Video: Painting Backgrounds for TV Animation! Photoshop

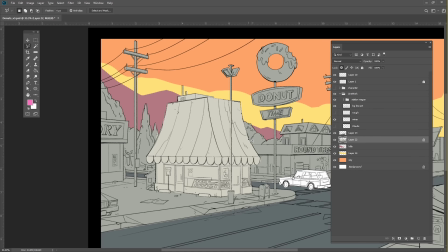[8:21]
The donut shop roof in real life is kind of a dull beige, but we can make it stand out by having it be the brightest, pinkest element in our painting. Saturated colors draw our attention.
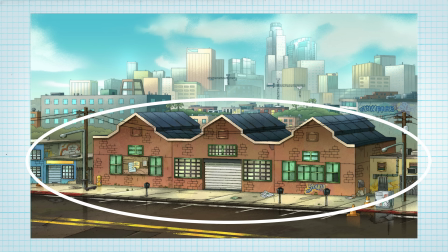[8:33]
By choosing one specific area to have the saturated colors in, you can create an area of focus.
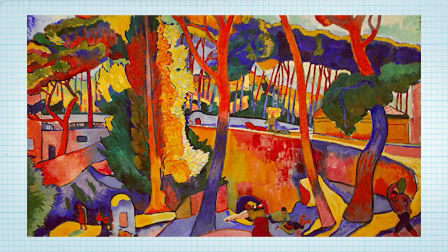[8:39]
You could make everything super saturated, but then the painting would look very busy and probably be too distracting.
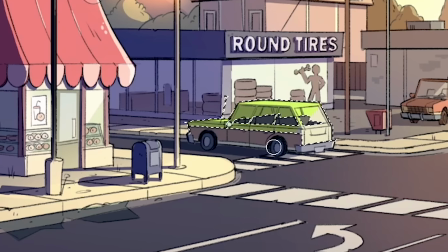[8:45]
For example, I could have painted this car lime green, but that would be really distracting and compete with the area of focus.
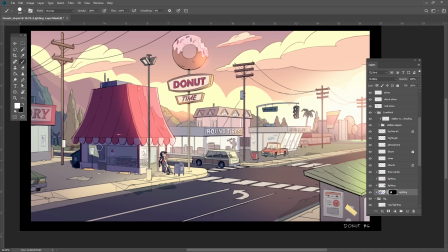[8:52]
The last thing I'm going to try to do is make sure the shadows help frame the area of interest.
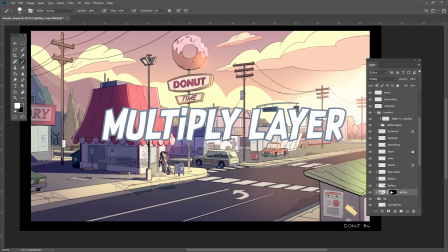[8:57]
Using a multiply layer, more on this later, I'm going to block in some shapes.
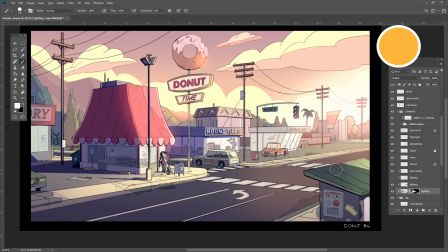[9:02]
I'm imagining the sun is setting over here, so that means all the shadows will go in this direction.
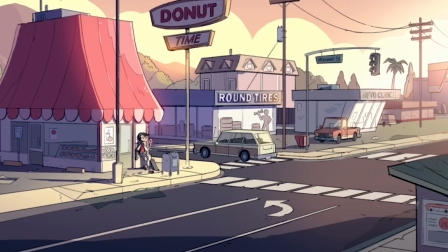[9:07]
And right here in the foreground, I will have a cast shadow from a large building off screen.
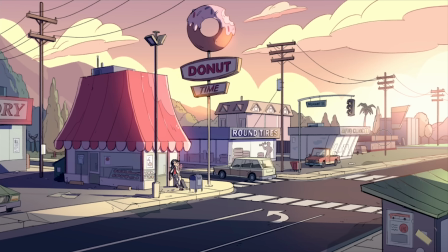[9:11]
This way we will get a really dark foreground element that will draw our eye to the lighter area here that contains our character. You can play around with layer blending modes to create interesting effects.
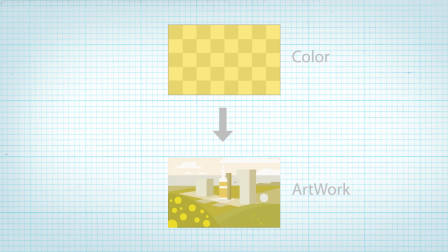[9:29]
Top layers can interact with layers below them in a variety of ways. The simplest is opacity.
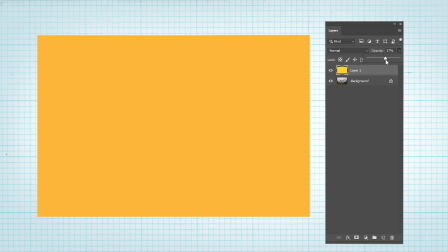[9:36]
You can reduce the opacity of a layer here to sort of wash out the layers underneath with the color of your choice. So maybe if you want to tint everything yellowy, this will be on normal blending mode.
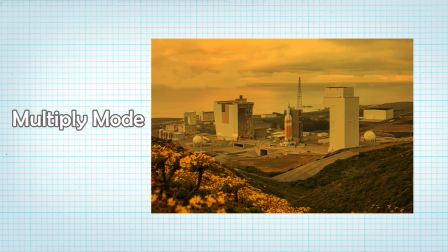[9:47]
But if you change the blending mode to multiply, instead of blending colors together, it will blend and darken them.
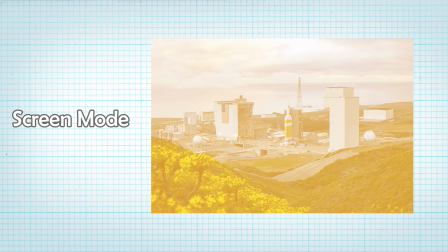[9:54]
Screen will do the opposite and brighten the layers below it. And overlay will do a combination of multiply and screen.
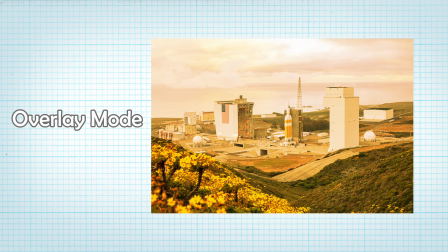[10:03]
It will tend to add more contrast by brightening or darkening areas, depending on the gray value of the layer below it.
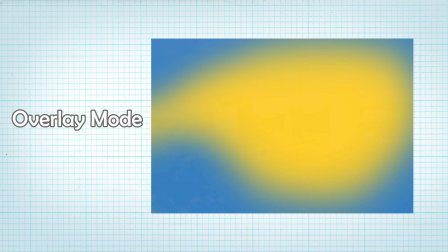[10:09]
And as you've seen, you can make some very interesting effects when applied with a gradient or a texture.
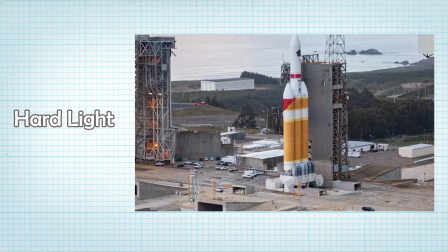[10:15]
Hard light is another interesting one. It sort of changes the layers under it to be closer to the hue of the blended layer. I use this when I need to change the color of something. And there are a million others, but you can just scroll through them by selecting the Move tool,
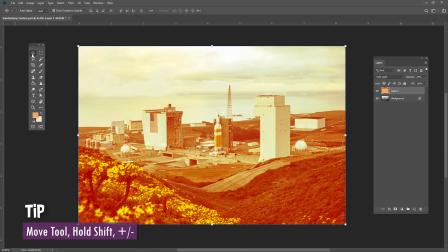[10:31]
holding Shift, and tapping plus or minus to scroll through the list, and pick whichever one suits your fancy. To be honest, a lot of animation backgrounds are painted with default hard round brushes and flat fills, but some go one step further by playing with the size and softness of a brush,
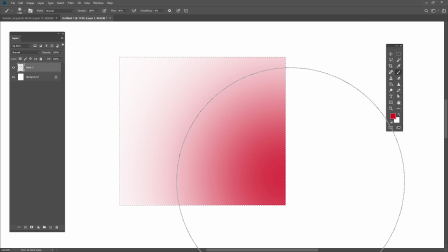[10:53]
and painting inside a selection can make a gradient. Some backgrounds achieve a gradient by using a brush with a slight texture and playing with the opacity. Some create areas of texture using a special brush that sort of emulates a traditional dry brush. And some are made out of an arsenal of brushes, gradients, and texture overlays to achieve an almost traditional look.
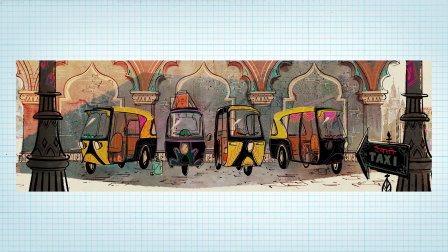[11:19]
I can't really tell you what brushes made these, but what I can say is once you play around enough with brush settings and practice painting with them, reverse engineering these kinds of textures is not terribly difficult.
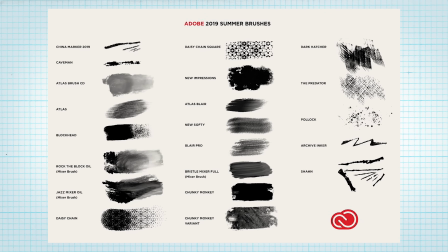[11:31]
I recommend trying out all the free Kyle T. Webster brushes that come with Photoshop, or purchasing some from a place like True Grit.
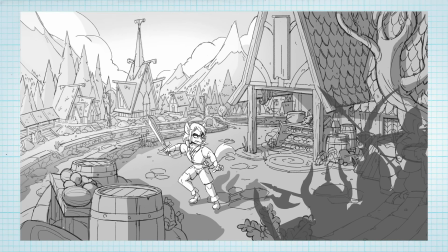[11:38]
Honestly, you can get brushes anywhere. Now, onto our medieval village for Joey's character.
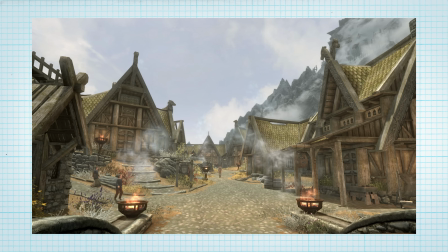[11:43]
I want this to feel like a sort of misty, overcast day,
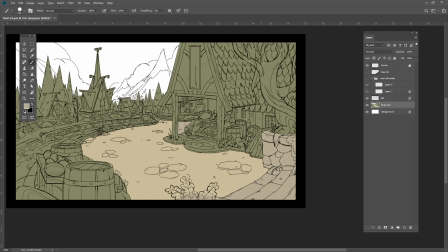[11:47]
so I will start off by choosing a lot of flat colors in the brown, yellow, and muted green tones.
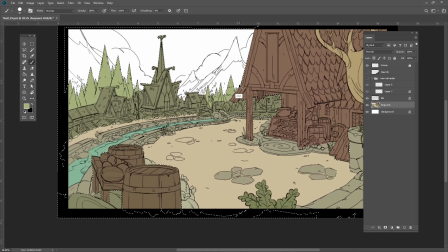[11:53]
This background is fairly detailed and has an entire city back here,
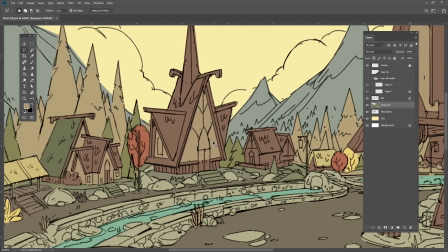[11:57]
so my main goal will be to de-emphasize all of these buildings and mountains and try to make them seem far away.
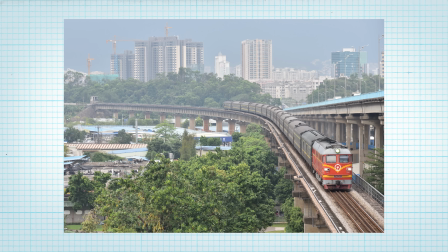[12:03]
Atmospheric perspective, as we already discussed, is the effect you get when faraway objects take on the colors of atmospheric haze.
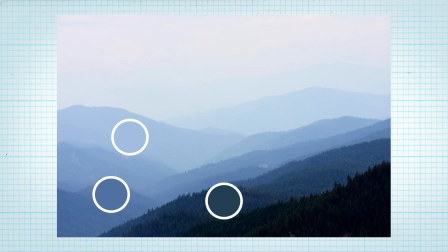[12:11]
Notice how these mountains become bluer and grayer the further away they are.
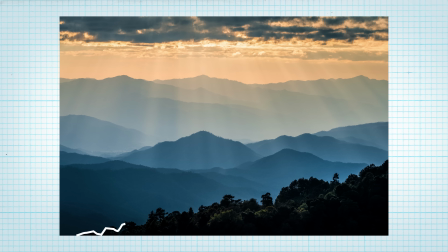[12:15]
And just like how these mountains look in real life, you can separate your painting into zones of contrast.
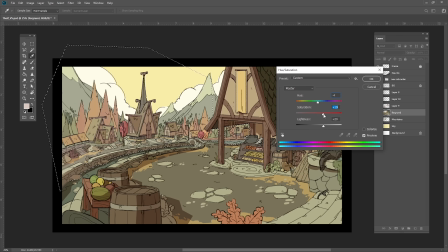[12:21]
I'm painting more mist on these buildings to push them even further back into space, and I'll lighten up these trees and the mountains to separate these areas even more.